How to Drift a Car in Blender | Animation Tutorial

Take a look at some reference for this shot because the back end of the car doesn't swing out nearly half as much as you'd actually think.
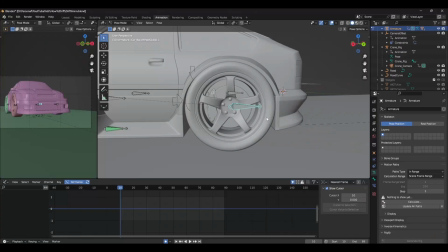4:10 But it's your shot so animate whatever you want. When you're happy we can move on to the wheels.
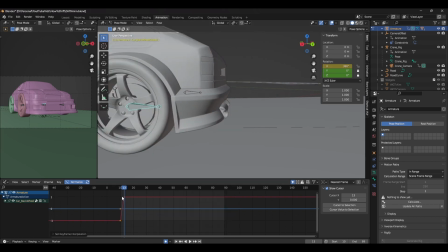4:15 What I normally do is set some initial X rotation and then add a cycle modifier with
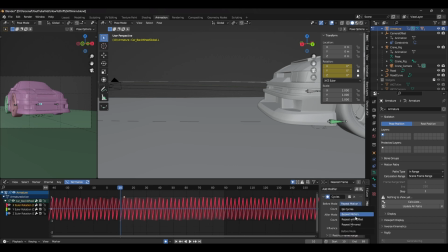4:20 an offset and adjust the keyframes until I'm happy that the movement matches the speed of the car.
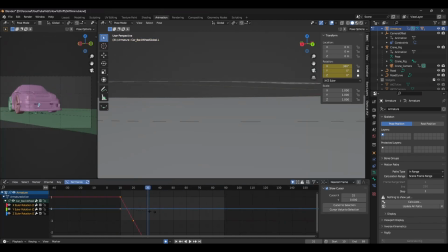4:25 When I'm doing the same for the front wheels I'm animating on the local bone. The parent will be used for the twisting which we'll be moving on to next.
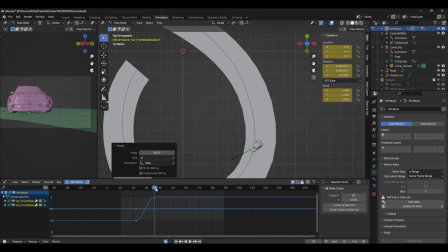4:33 The general rule for drifting is that the front tyres will always be facing forward in the intended direction.
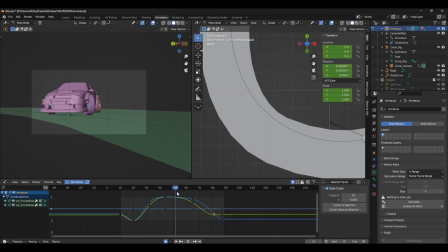4:39 Again look at reference for this to make sure you absolutely nail it. When you're happy with that you can add some extra polish by adding some noise on the Z translation and
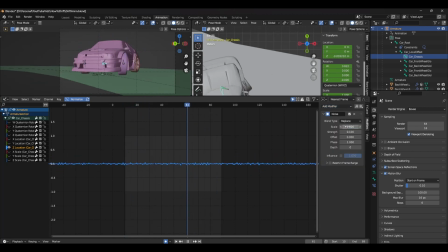4:47 Y rotation of the chassis to give it a little bit of rumble as it's moving across the road. Make sure to keep this fairly subtle though as you don't want it to be too distracting.
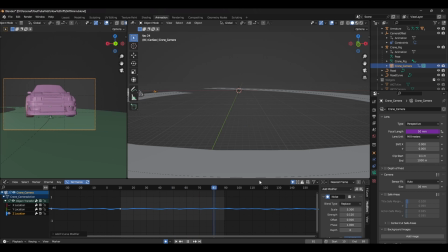4:56 Added a similar amount of noise to the camera as well as if it's whizzing along at high speed. Add that extra bit of polish we're going to be adding some skid marks and they're so easy to do.
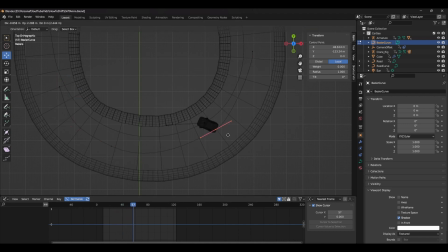5:08 Just create a curve following the rough path of one of the wheels and extrude it just like we did with the road.
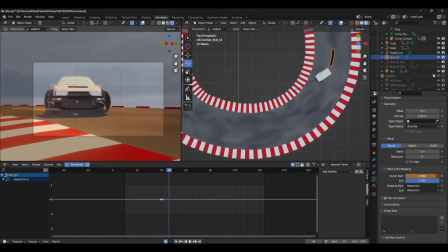5:13 Next we want to animate the start and end positions to match up with the wheel. I made keyframes every 4 or 5 frames and adjusted the curve to best fit the tyres.
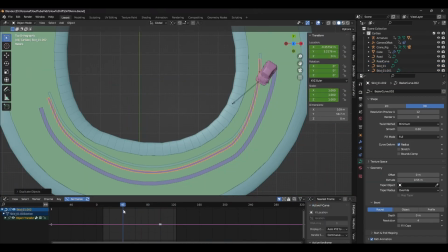5:21 I did the exact same for the other two tyres since the wheel furthest from the camera was obscured for most of the animation.
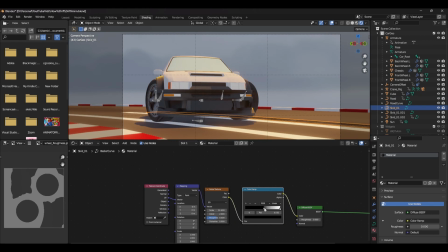5:27 The next step was slapping on a really basic texture and this was just some noise followed by a color ramp adjusting the transparency of the object which to be honest you couldn't even really see anyway and finally the last step is adding some smoke vfx for that extra wow factor using simulation nodes
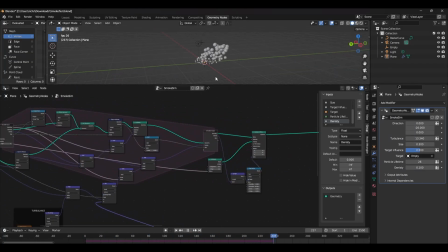5:42 i created a basic particle system that you can use for this example and the link to download this is in the description below to use it in your own scenes
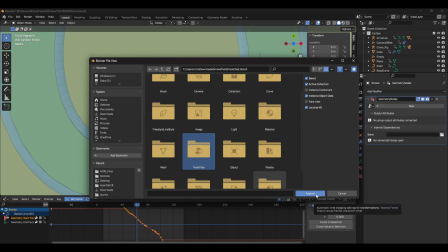5:49 just head over to file append find the scene and select node trees once you've imported it you'll need to create an emitter so for this I just duplicated one of the skid marks and added a geometry nodes modifier.
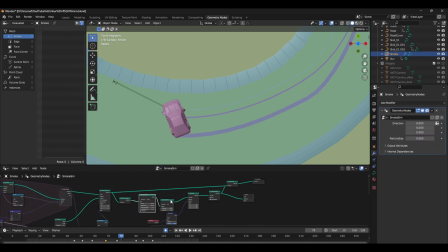6:02 From here you can add the node tree, change the settings as you wish. Now for this example we're gonna add a few extra nodes to the end.
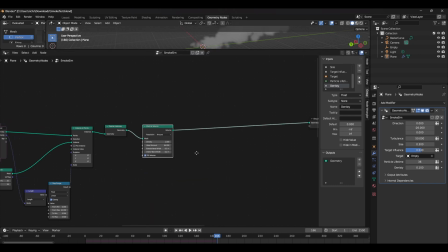6:07 So starting with a realize instance node I convert the mesh to a volume and then back to a mesh again. This creates kind of a meta ball effect. Next we're gonna need to smooth that out with a set position node and into the position attribute we're gonna connect a blur attribute node and into the value we're gonna plug in a position node.
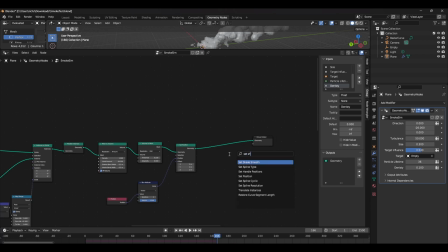6:23 Finally we're gonna add a set shade smooth node to smooth it all out and connect it back to the geometry output. These last couple of nodes are fairly PC intensive so I recommend adding this at the very end just as you tweak the simulation to your liking.
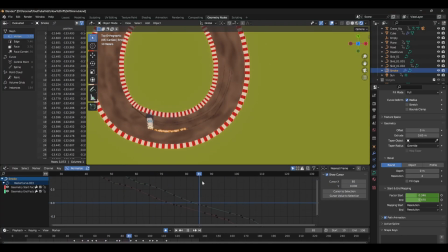6:34 You also want to make sure you animate the star and end positions of the emitter to match up with your animation.
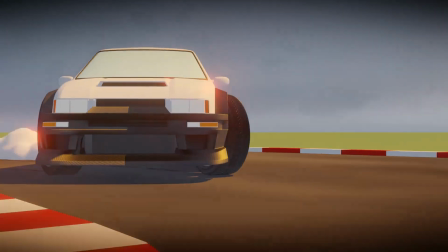6:39 And finally we're done! You're now on your way to be fully fledged drift royalty. If you enjoyed this video give me a like and subscribe if you want to hear more tips about animating in Blender. Please let me know in the comments how you think this turned out and what you want to see in the future and if you really want to take the skies of your next animation click this video here it might just skyrocket your creative potential